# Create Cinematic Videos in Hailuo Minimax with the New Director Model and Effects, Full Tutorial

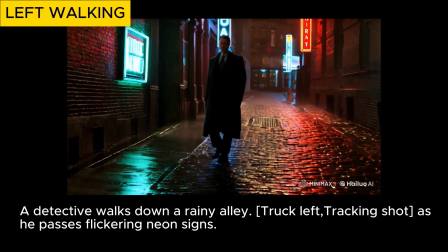Left and right walking shots involve a combination of horizontal camera movement, truck, and tracking to follow the subject's movement.
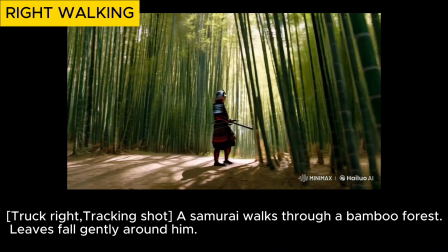These shots are often used to follow a character or object moving in one direction, creating a sense of fluidity and immersion as the camera moves with the subject.
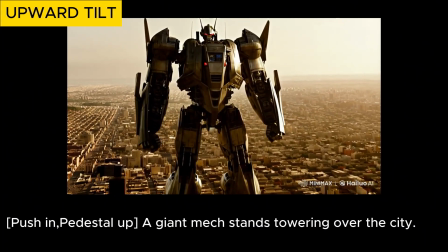Upward tilt is a combination of a push in and pedestal up. This movement involves both moving the camera closer to the subject, push in, and raising it vertically, pedestal up.
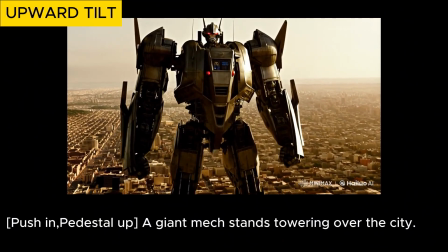This creates a feeling of elevation or a view from below, often used to emphasize scale or power.
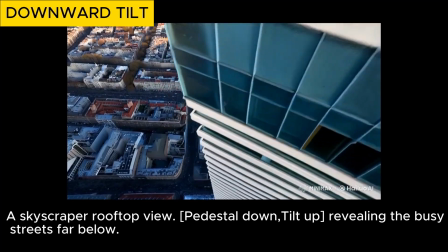Downward tilt is a combination of pedestal down and tilt up.
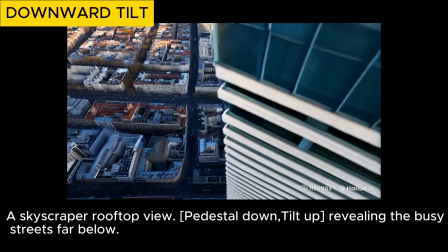The camera moves downward and then tilts up, which can give the effect of looking down at something before transitioning to a more upward perspective.
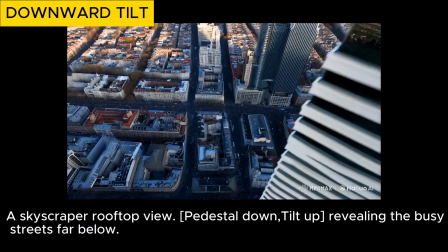This can convey a sense of looking down or descending into a scene.
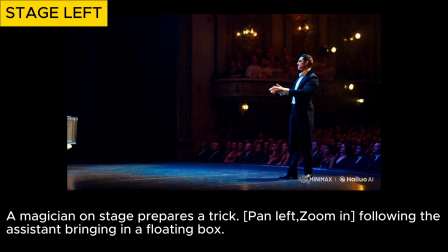Stage left and stage right both use a combination of panning and zooming to shift focus.
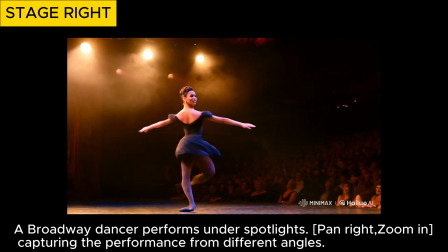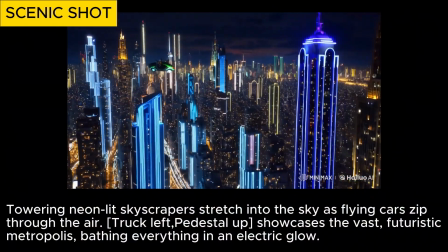A scenic shot combines a truck left and pedestal up, moving the camera horizontally left while simultaneously elevating it.
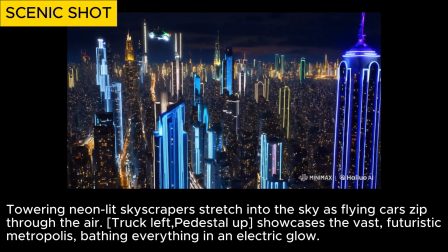This combination allows the viewer to explore a scene from a higher perspective, revealing more of the environment.
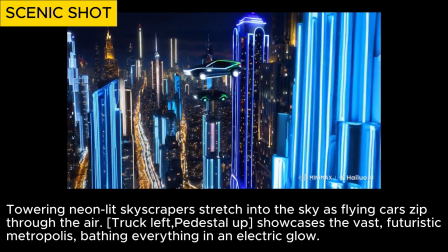It can create a sense of grandeur or discovery, emphasizing the surrounding space and offering a broader view of the landscape or setting.
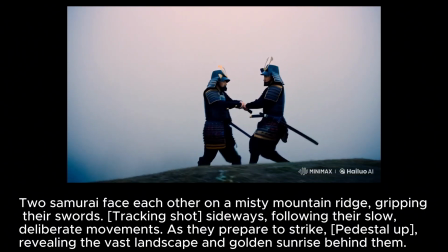You can also create your own combinations of camera movements to occur at different points in the scene.
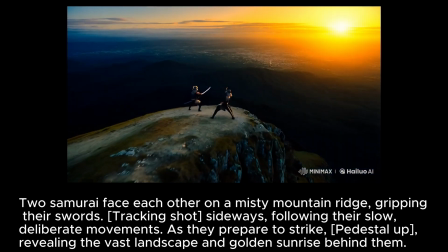For example, this prompt uses a tracking shot to follow the samurai's slow, deliberate movements, building tension and emphasizing their positioning.
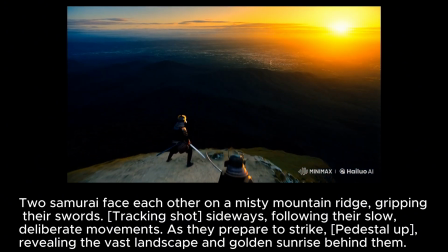Then a pedestal up reveals the vast landscape and golden sunrise behind them. However, the scene abruptly shifts to the sunrise, likely due to the structure and wording of the prompt, which directed the reveal as if the sunrise wasn't there before.
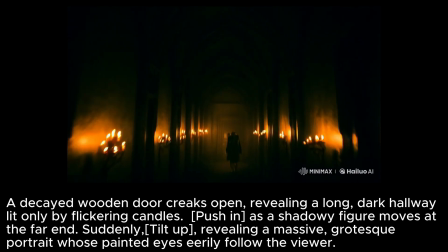This clip features a push-in that intensifies the suspense as the camera moves toward the shadowy figure at the end of the hallway,
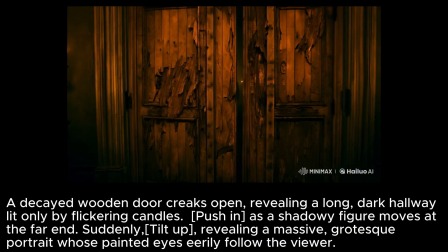drawing the viewer closer to the action. The tilt-up then shifts the focus to a massive, grotesque portrait,
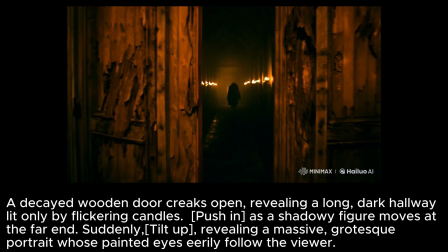revealing its eerie eyes that seem to follow the viewer, amplifying the unsettling atmosphere of the scene.
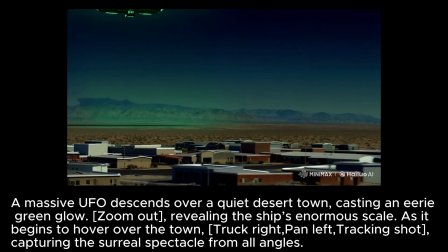This prompt starts with a zoom out, emphasizing the massive scale of the UFO as it descends over the town,
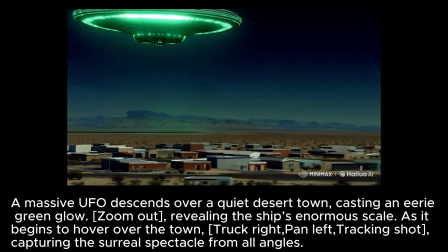creating a sense of awe. The truck right, pan left tracking shot then captures the UFO's movement across the town,
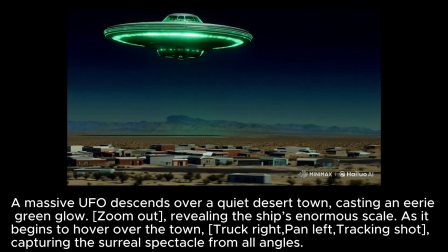providing a dynamic view of the surreal event from multiple perspectives, enhancing the dramatic effect of the scene.
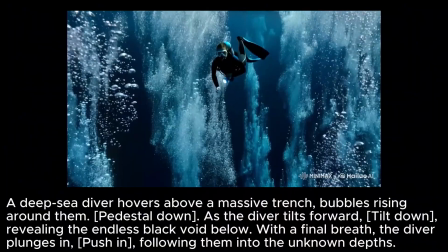In this clip, the camera first pedestals down,
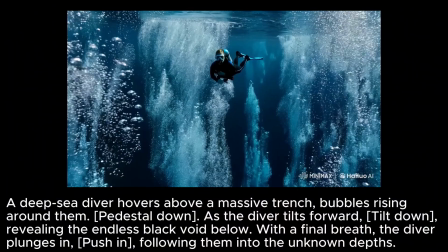lowering to capture the diver hovering above the trench, giving a sense of descending into the depths.
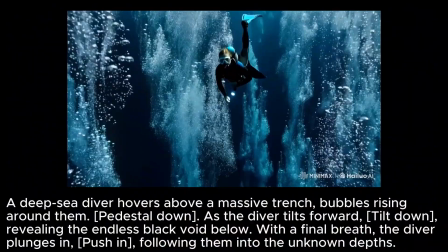As the diver tilts forward, a tilt down reveals the vast, dark void below, enhancing the feeling of isolation and danger.
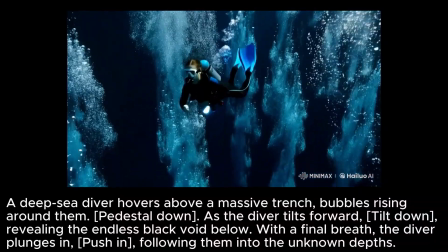The push-in then follows the diver as they plunge into the unknown, immersing the viewer in the deep-sea exploration.
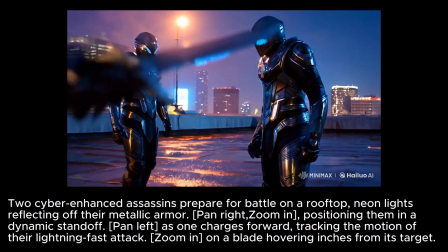This video begins with a pan right, zoom in, establishing a tense standoff between two cyber-enhanced assassins.
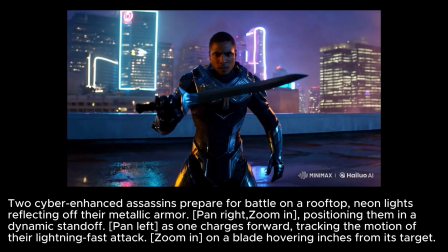Next, one of the assassins was supposed to charge forward as the camera pans left, but instead, he simply moves forward.
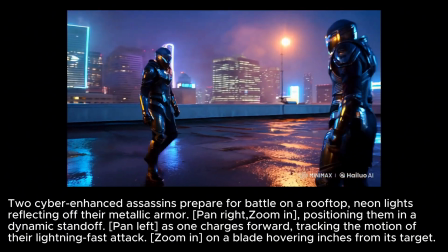Finally, the zoom-in unexpectedly reveals a new assassin holding a blade to the camera instead of one of the original two.
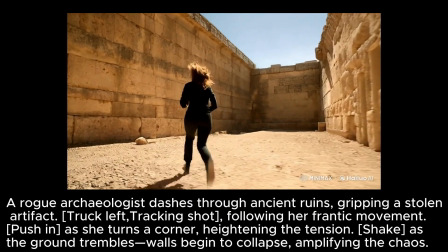In this video, the truck left. Tracking shot captures the rogue archaeologist's frantic sprint through the ancient ruins,
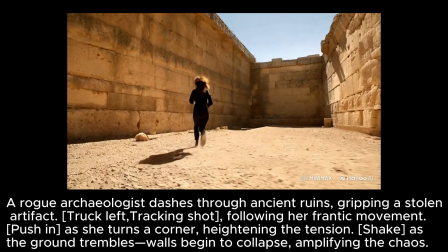adding a sense of urgency as she grips the stolen artifact.
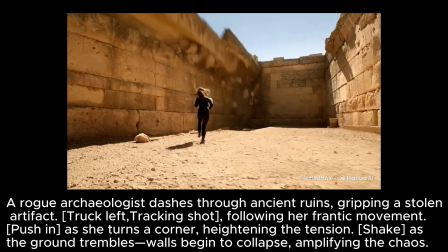The push-in heightens the tension when she turns a corner, bringing the viewer closer to her as the danger escalates.
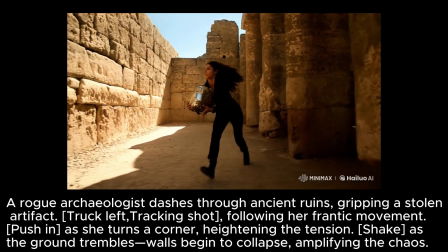The shake effect intensifies the feeling of chaos as the ground trembles and walls begin to collapse.
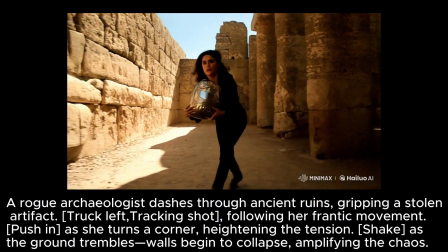And just when things couldn't get worse, part of the building falls on the archaeologist.
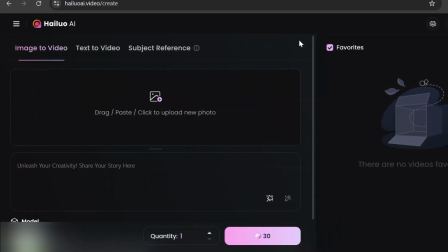Now let's explore Minimax's new effects.
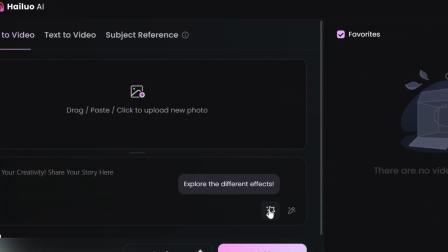Under the Image to Video tab, a new magic wand icon gives you access to effects with 10 options to choose from.